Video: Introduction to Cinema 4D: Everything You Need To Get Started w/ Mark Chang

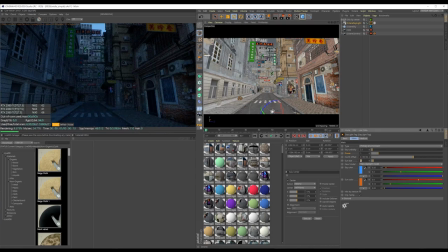731s
在太陽Size這邊它預設是1那樹脂越小陰影邊緣就會越銳利那如果越大的話它的邊緣就會比較模糊一點它可以拉進來看一下
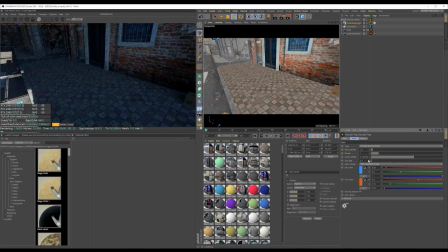749s
如果想要接近寫實一點的話我通常太陽大小都會保持一一不動
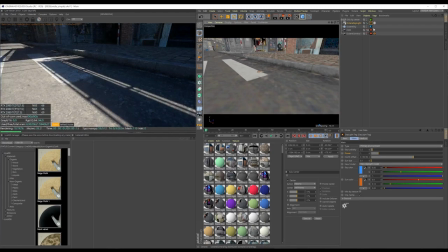755s
然後整個物件的比例大小也盡量保持真實世界的尺寸
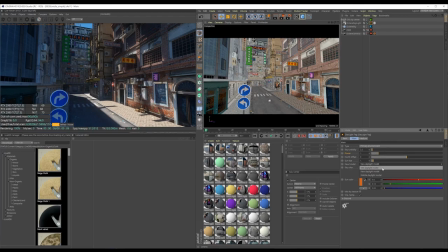762s
再來New Model這邊有三種太陽光的選項分別是Old Daylight、New Daylight跟Nishita Daylight我平常最常使用的是New Daylight跟Nichita Daylight可以看到這張官方手冊裡面的圖片介紹
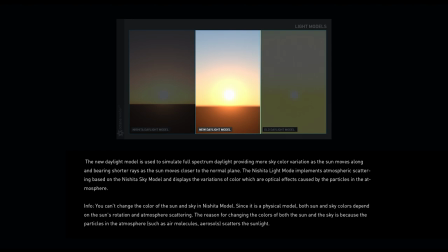782s
New Daylight是模擬全光古日光太陽在移動時天空顏色和對比變化會更大那離水平面越近的時候光線照射就會越短我通常會拿來做一些比較需要戲劇性高對比的太陽光
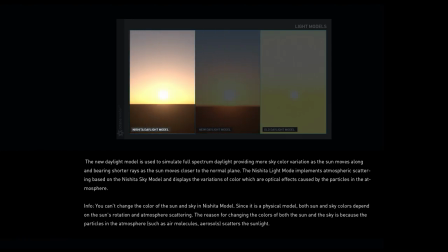799s
情況下來使用Nishita的天空是一個基於物理表現的天空模型它可以實現大氣中粒子引起的光學散射效應太陽和天空的顏色都不能夠手動調整
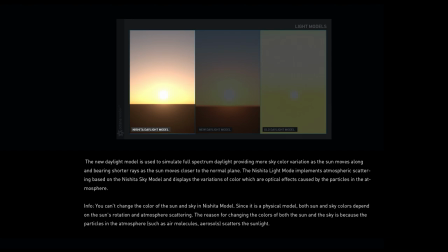816s
陽光跟顏色都是基於太陽在天空中的位置和空氣中的散射來影響所以整體的對比會稍微比New Daylight還要低一些我會在一些需要有大氣感和寫實要求的大場景下使用
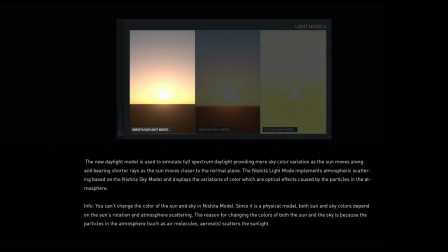834s
光線在空氣中的大氣感會比較真實一點
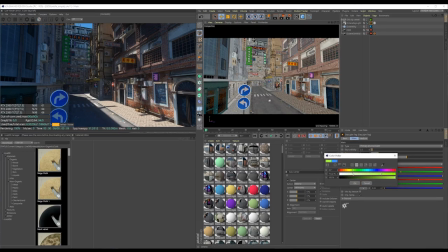840s
再來下面就是New Daylight可以自行手動調整的天空和太陽的顏色
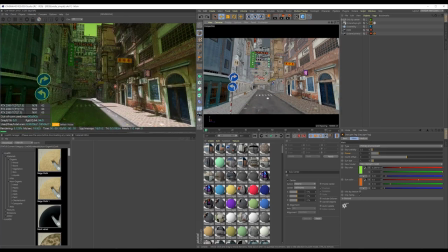849s
再來Mix Sky Texture這邊可以混合Sky這邊的HDRi
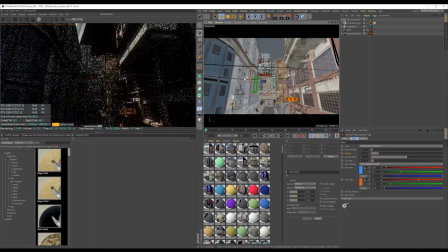855s
那現在的HDRi這邊設置是一個基本的Studio Light
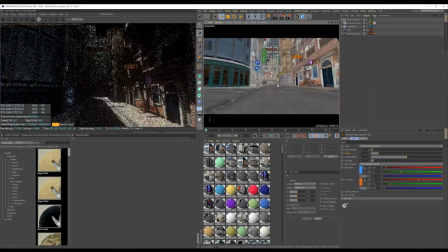862s
那它Mix之後它的光線、顏色和背景就會以HDRi這邊為主
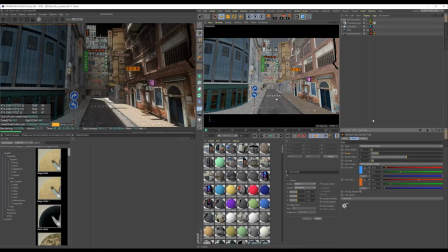868s
不過剛剛在Daylight那邊的設置都可以繼續從這邊調整算是一個蠻方便的功能Important Sampling這邊就保持打勾就好它會加快HDRi的降噪再來像這種情況下
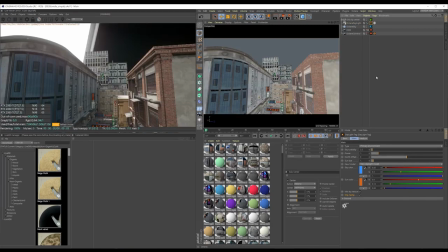888s
我有時候想要用自己的一張不影響整體光線的背景或是一個純色的背景那就可以在這邊新增一個Environment
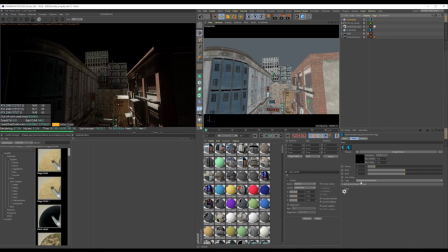899s
然後在Texture這邊選擇Color那我這邊就先用黑色然後Type這邊選擇Visible Environment這樣背景就會變成你選擇的顏色
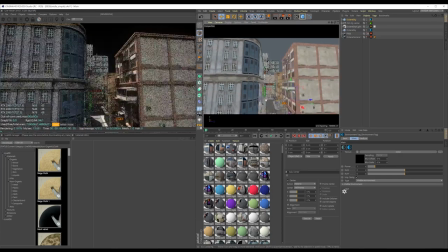913s
然後它也不會影響到整體的光源就是單純設定一個背景色
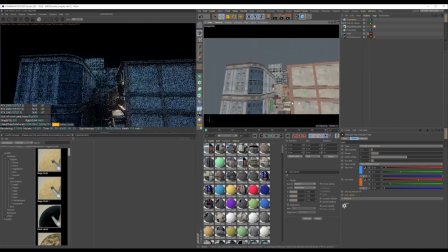918s
那如果想要圖片的話就一樣在這邊匯入一張圖片或者是HDRi就好了
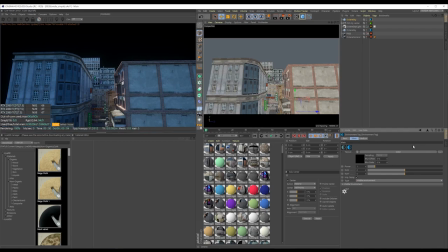924s
那它一樣也不會影響到整體的光源除了像這種場景的太陽光組光源之外
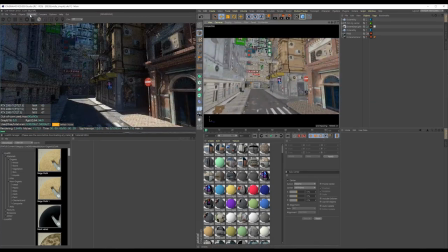933s
我還會使用這邊這個area light來做一些補光的動作
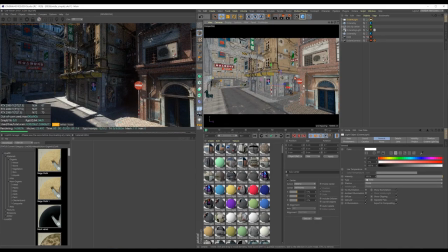939s
像是這條巷子這邊 目前稍微比較暗一些那我想讓牆上的塗鴉看起來更明顯 然後突出一點
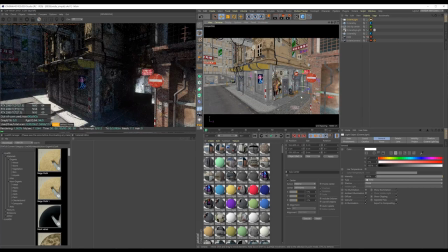948s
就可以把這個area line 移到這個巷子裡面因為只是補光 所以不是作為主光源
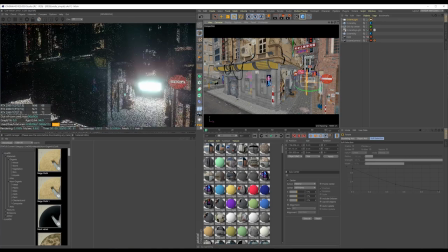956s
那光線就不用太強這邊power 可以稍微調低一點